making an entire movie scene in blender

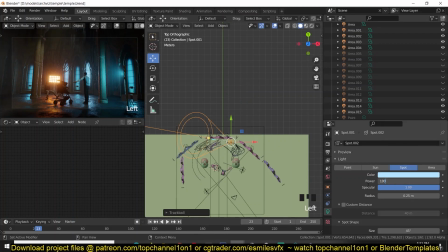12:46 Yeah, so in some areas that were dark, I added a very faint line spotlight effect in those areas,
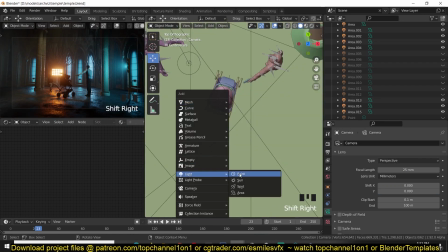12:53 just so to have some small detail in those areas.
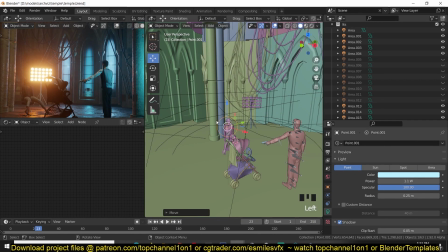12:59 Also, the baby stroller was not very visible in some areas,
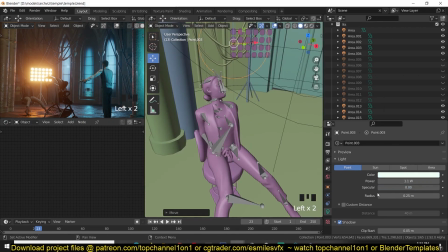13:04 so I had to add in some small lights just so
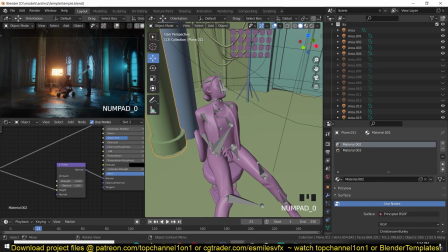13:09 I can get some nice details of the baby stroller come through.
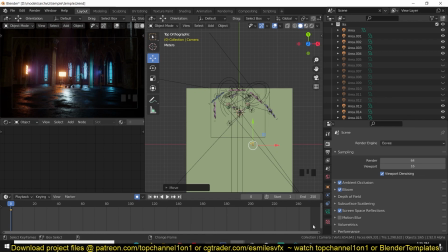13:18 I think I was finally happy with the composition.
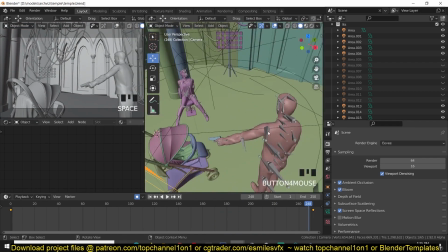13:21 I just had to play with a few settings here for the volumetrics just to see how things go,
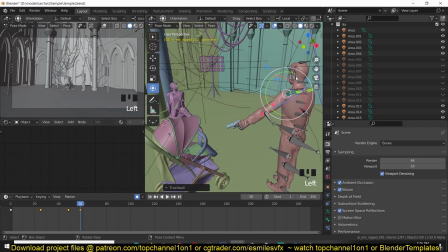13:27 and it was time to animate my scene. Yeah, I knew that just animating the camera was not going to work since we had
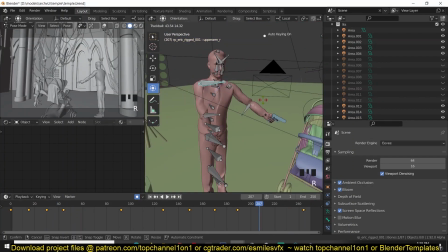13:43 people in the scene, so just having them as still statues wasn't going to really work. So I just did a simple animation for the bones and just some basic animation just so we have some movement in the characters
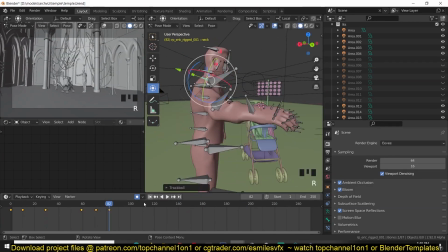13:58 to have the illusion that they were having a discussion or an argument or something.